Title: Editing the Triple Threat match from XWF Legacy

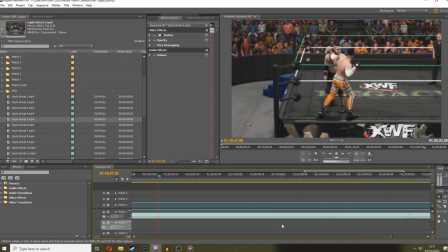996s
It's the best I can do. Irish whip over the top. Goes to grab him. And Junction does a nice little body splash there.
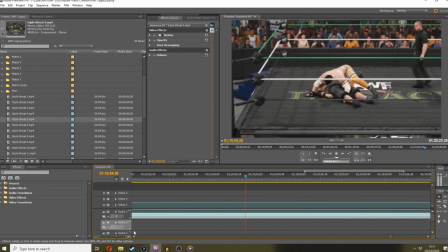1007s
For the cover.
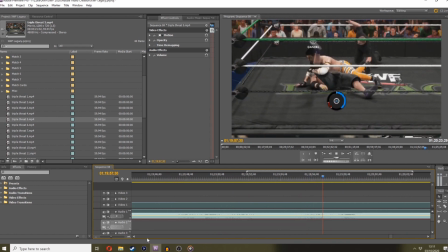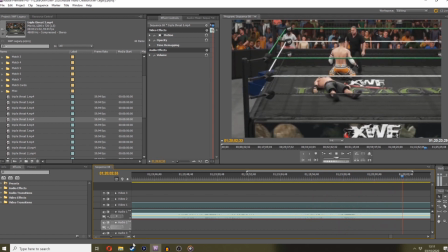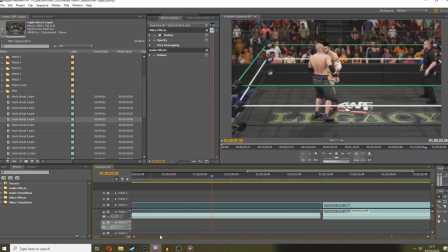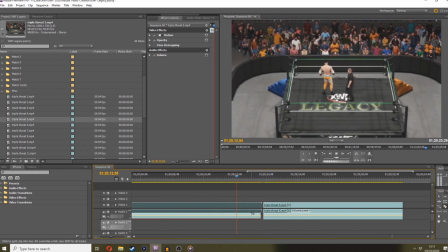1023s
Right, so that there is going to be a transition to the next part. So what I'll normally do is I'll put a cut at the point of impact because I know I've probably gone into highlight reel to get a custom angle of that.
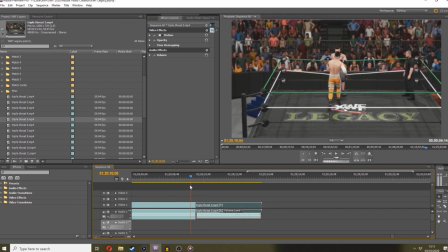1039s
Maybe I haven't. All right, that is something I would normally do. So we'll just take that, clothesline over the top,
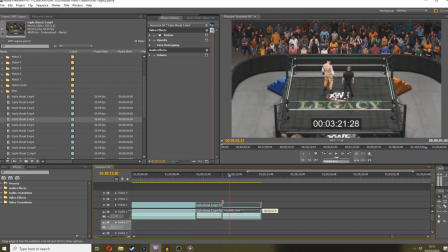1043s
and that there will be the transition to part 6, which is where I've gone out of the game.
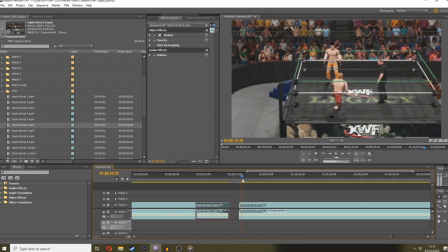1052s
And I've made another singles match between Hazard and Junction.
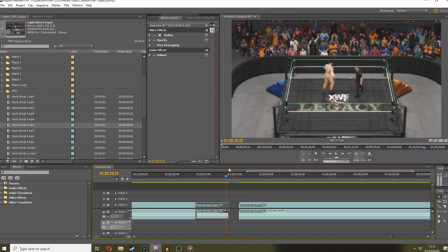1056s
Because I've essentially written Jacob Drake out of the picture for now, so that I can work with these two for a bit.
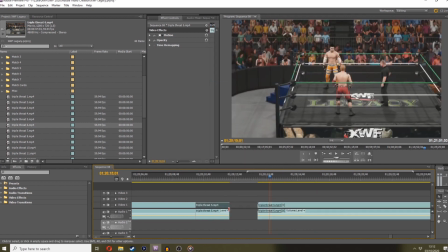1062s
So what I'll do to soften that transition is I'll bring in the old commentator footage again.
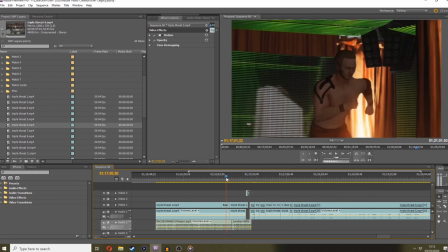1074s
There it is.
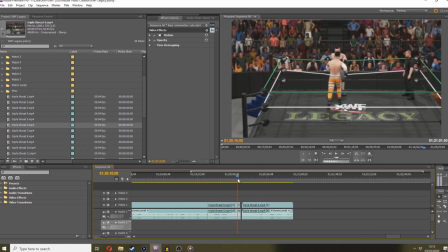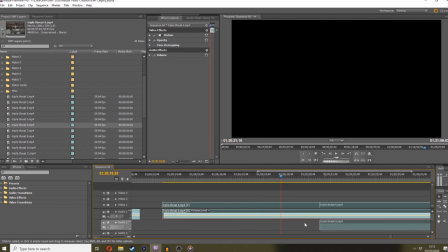1080s
Pop that in there. Ooh, that's longer than I thought. Pop that in there.
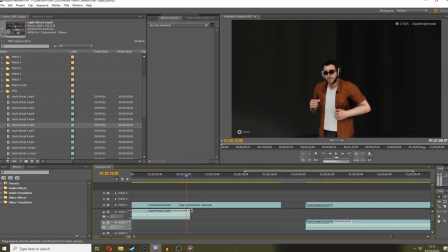1088s
Drag this audio as much as we can.
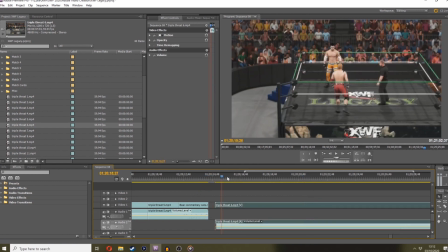1093s
And then we can bring in this. Now, I'm pretty sure I retook this little section a couple of times because I couldn't get it exactly how I wanted it.
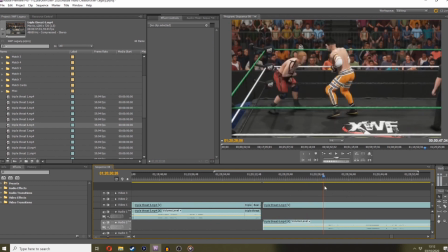1100s
See how we go. Sometimes if my takes go wrong loads of times, I'll just delete the video and start again.
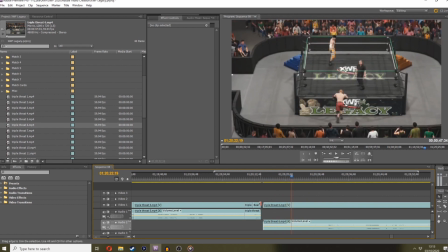1107s
So this is probably what I've done here. So we're going to start with Hazard getting in as sort of Junction's turning around from lining Drake out.
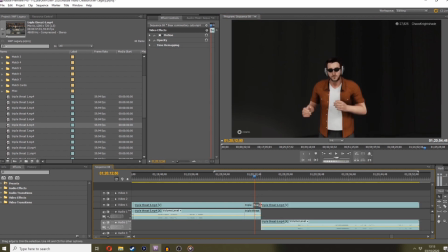1120s
I mean, you know what? You might even get away with not having the bear there. Let's just try that. So,
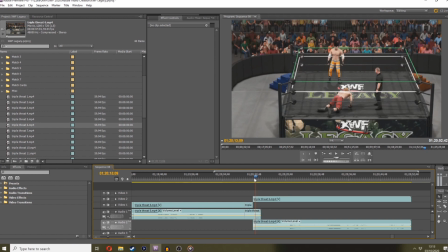1127s
actually, yeah, that works really good. We'll go with that. We'll keep that audio there so we've got the crown cheer from Drake getting clotheslined out.
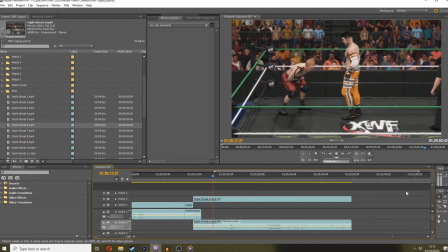1136s
And then we'll just transition back to the audio from this. Sorry, excuse me again. So, let's just see how this plays out.
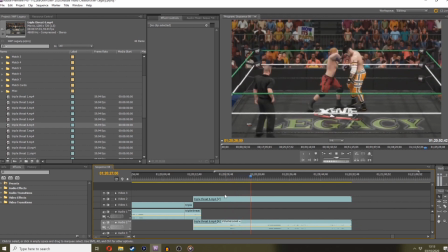1146s
Nice drop kick. Hazard taking control. A little bit back and forth from these guys.
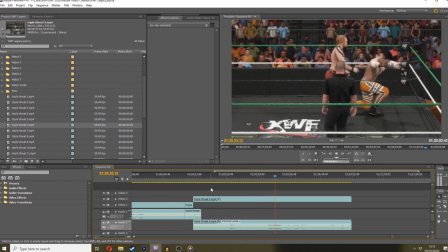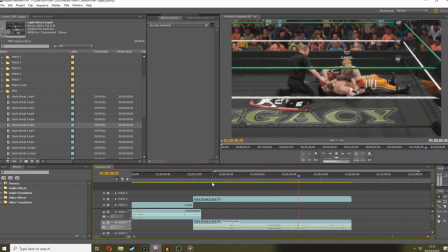1158s
Nice net breaker for the cover. Rope break. Junction gets his feet on the ropes.
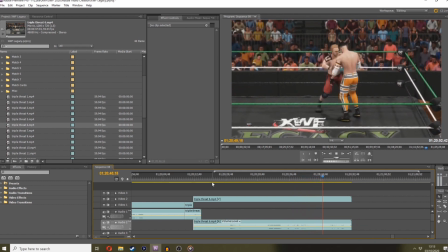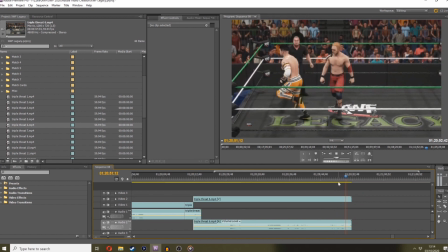1170s
Ah, see, there you go. I've missed a spot there because that stupid little spike headbutt animation, and saying that,
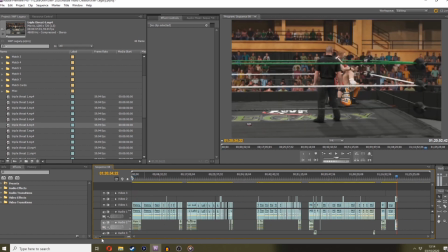1177s
it looks like I'm actually about to retake that whole chunk. So maybe this part 6 is redundant. We're about to find out. I can't remember. I recorded this footage yesterday. Yeah, okay. So part 6 is gone.
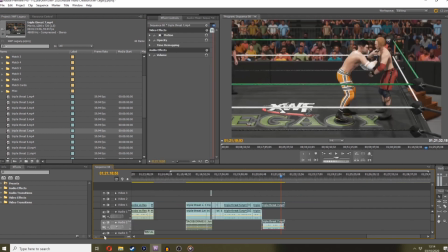1189s
It replaced with part 7. So let's have a little look.
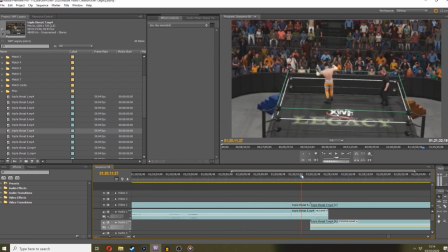1194s
Again, we're probably going to get away with, because you can't see the bottom of the ring here. When Jake goes out the ring, Jacob Drake goes out the ring.
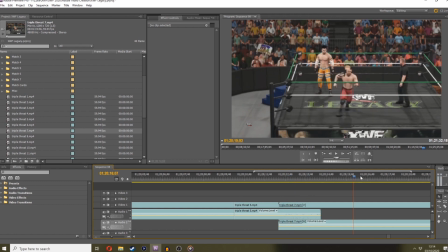1203s
So if I've got some footage of sort of Junction facing away
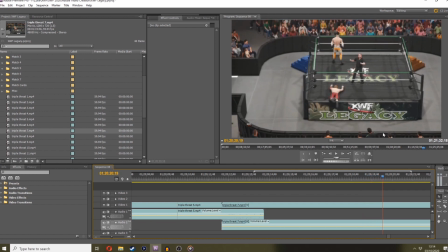1209s
as Hazard comes in the ring like this, that transition's a lot smoother from Drake being lined out of the ring.
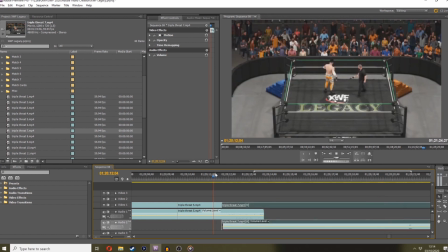1215s
So let's check it out. There you go. See what I mean? That works perfectly.
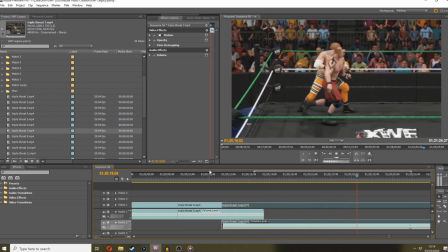1221s
So as you can see here, this part 7 is very similar to part 6. I've just reshot how I wanted it.
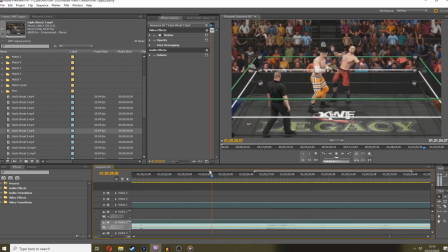1228s
I wasn't happy with how it came out. So this bit here, it's not exactly the same.
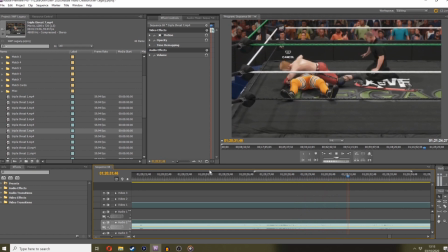1233s
As I said, I go with the flow a lot on these matches. Some I pre-plan a lot. This one, I've just gone on the flow with what's felt right.
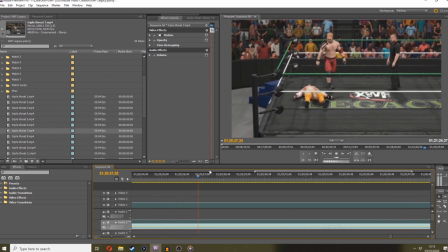1242s
And I wasn't happy with that sort of section there.
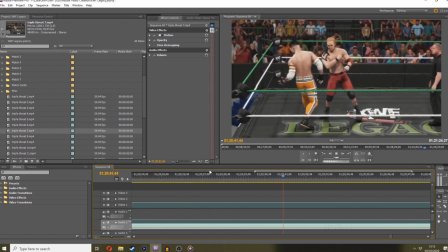1244s
So we've moved on to recording 7, which is where I've reshot that whole section. So let's see how this plays out.
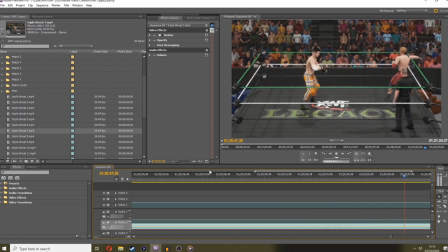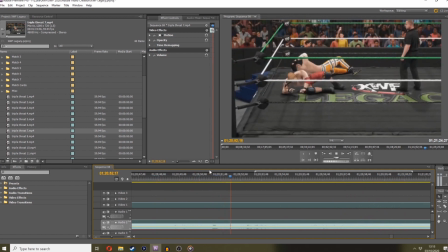1256s
Oh, I do like that Hazard Tornado DDT, gotta say.
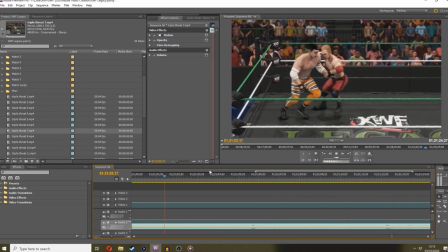1264s
So that was an accident. I would have liked a pin there, but I'll sell that on the commentary. I'll say, you know, Junction ring awareness, grab the bottom rope.
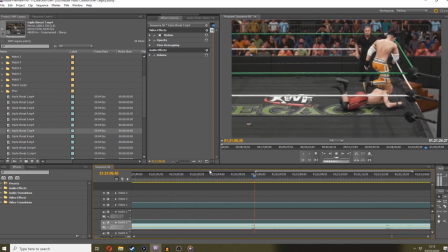1271s
I'll make a positive out of it.
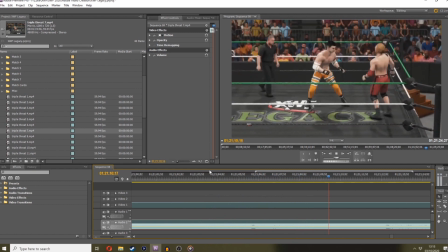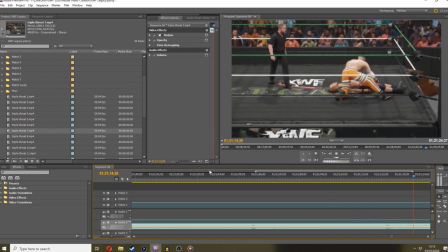1279s
Trying to keep it fast between these two. You know, like the pre-show triple threat that I did for Boiling Point was fast-paced, and I think it was beneficial for it.
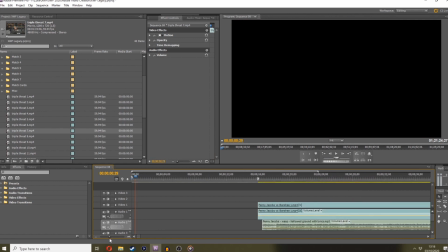1288s
So there's a clothesline out of the ring. So I'm assuming that, I can't remember because I recorded this yesterday, is going to be a transition.
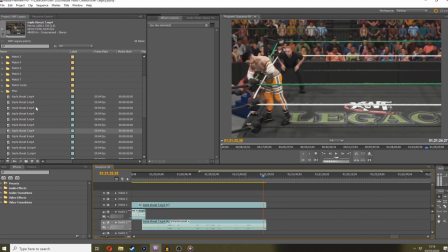1295s
Well, I mean, it's the end of that video. So let's grab part 8 and see what I've recorded here.
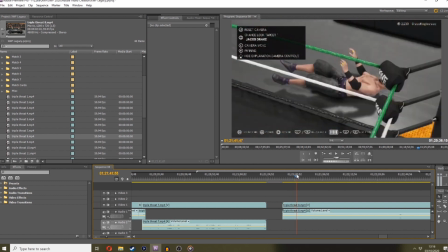1300s
So as you can see, I've gone back to...
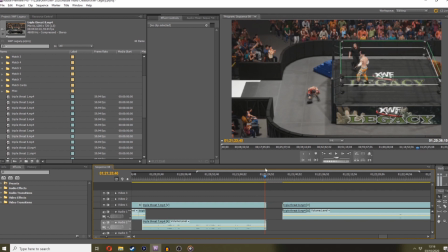1303s
I've obviously backed out of this singles match now that Hazard's out of the ring. Because you can't see the top of the ring. Drake's behind this apron at the top, you know, like out of view, obscured.
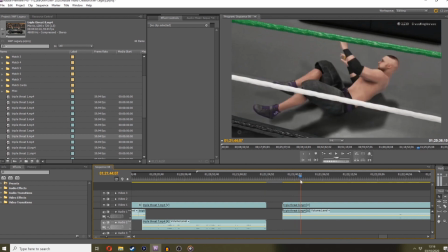1315s
So what I've then done here, I've started another singles match between Junction and Jacob Drake,
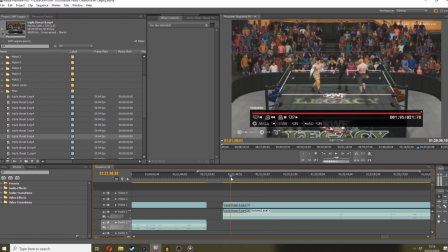1320s
and I've just lined him out the ring at the start to get this sort of animation of him getting back up,
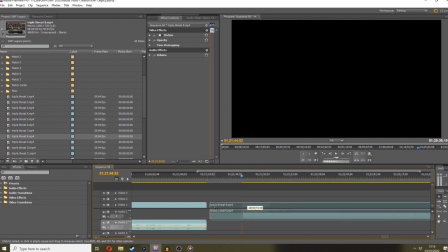1326s
and I'll cut that down, chuck that on the end, so that as soon as Hazard gets lined out the ring,
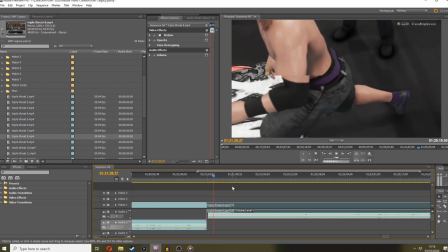1334s
you're gonna see Jacob Drake getting up to get back in, like that. And I've purposefully used this sort of really close in camera angle
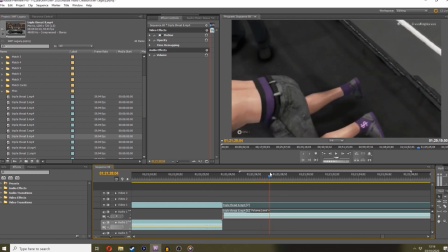1344s
so that you can't see Hazard, and that gives him time to sort of get out of view, as it were.
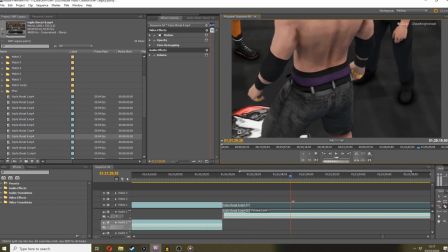1351s
So we'll cut that there. And then if we've got enough, we'll drag this audio to obviously give us we haven't. Okay. So let's just hear that crowd sound a sec.
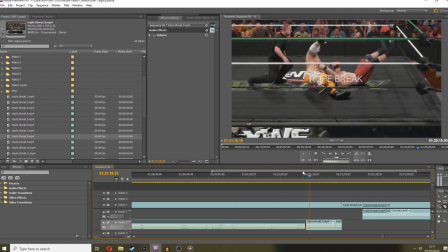1369s
I'll cut from there to there, where there's not much bumping noises.
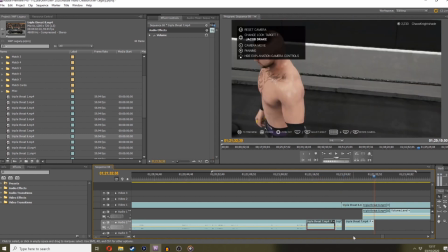1376s
Place that in there.
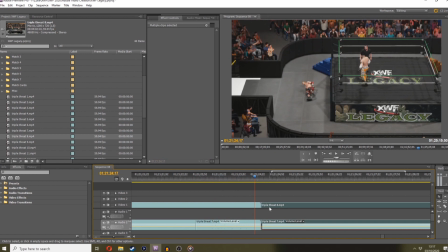1382s
So Hazard goes out the ring, bang. And then we'll move this audio up, just so that it bleeds better.
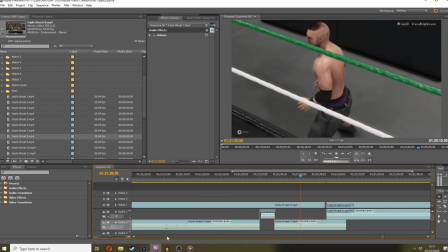1391s
There you go, that's better. Drake gets up, it's back in the ring. We'll cut that there.
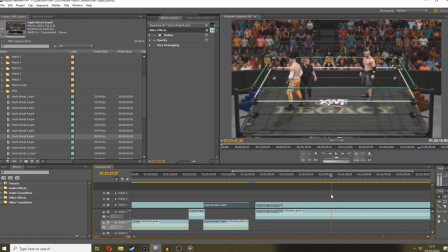1400s
And then we'll carry on with this part 8 footage, which should be, I believe he runs in and tries to schoolboy pin him. Oh no, wait, does he? I think I had a few goes at what I wanted to do with this.
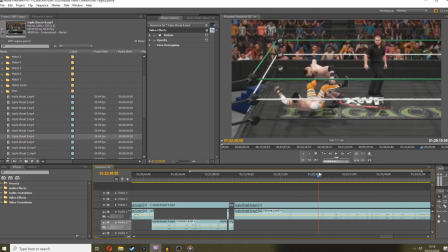1420s
As you can see, I do spend a lot of time pissing around trying to get stuff right.
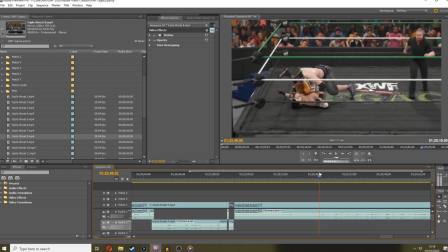1428s
Okay, that looks like what I went with. So, Jay gets in the ring.
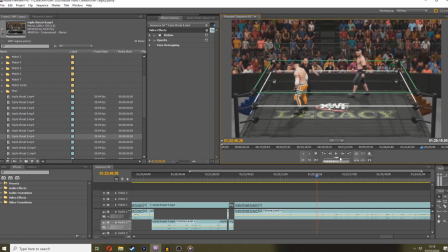1434s
And this is as Junction sort of turning around after seeing what he's done to Hazard. So we want Jacob Drake sort of running at him off guard. And he's going to scoop him out for that pin.
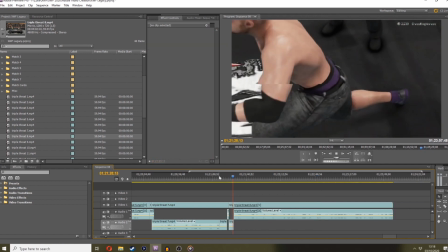1445s
So he gets in. Turns around, scoops him over. The only issue I've got there is you can actually see Junction's feet there. So what I might do is cut that there.
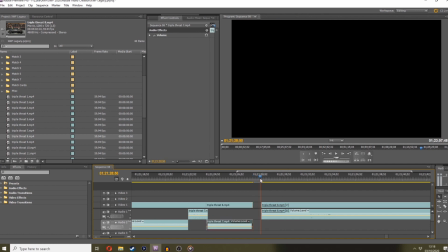1458s
And... I think that works. The animation doesn't quite match, but we'll see how it plays out in speed.
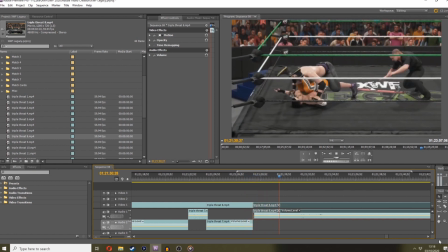1467s
That's fine to me. So he scoops the legs out for this pin. Try and steal it.
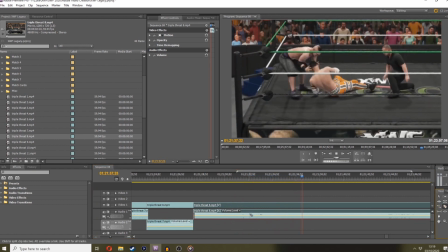1473s
Kick out. And then we'll let this play out for a little bit.
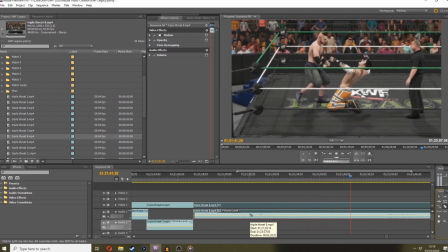1479s
Jacob Drake getting some heat on Junction.
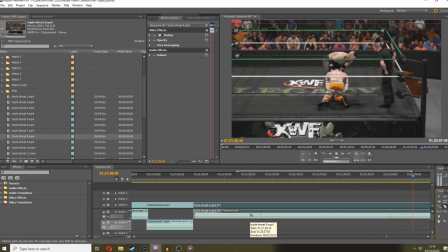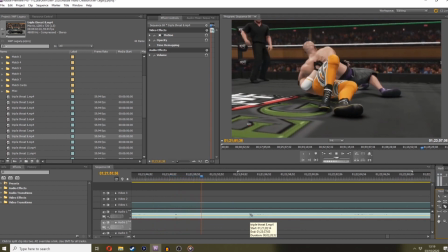1489s
Headlock takeover.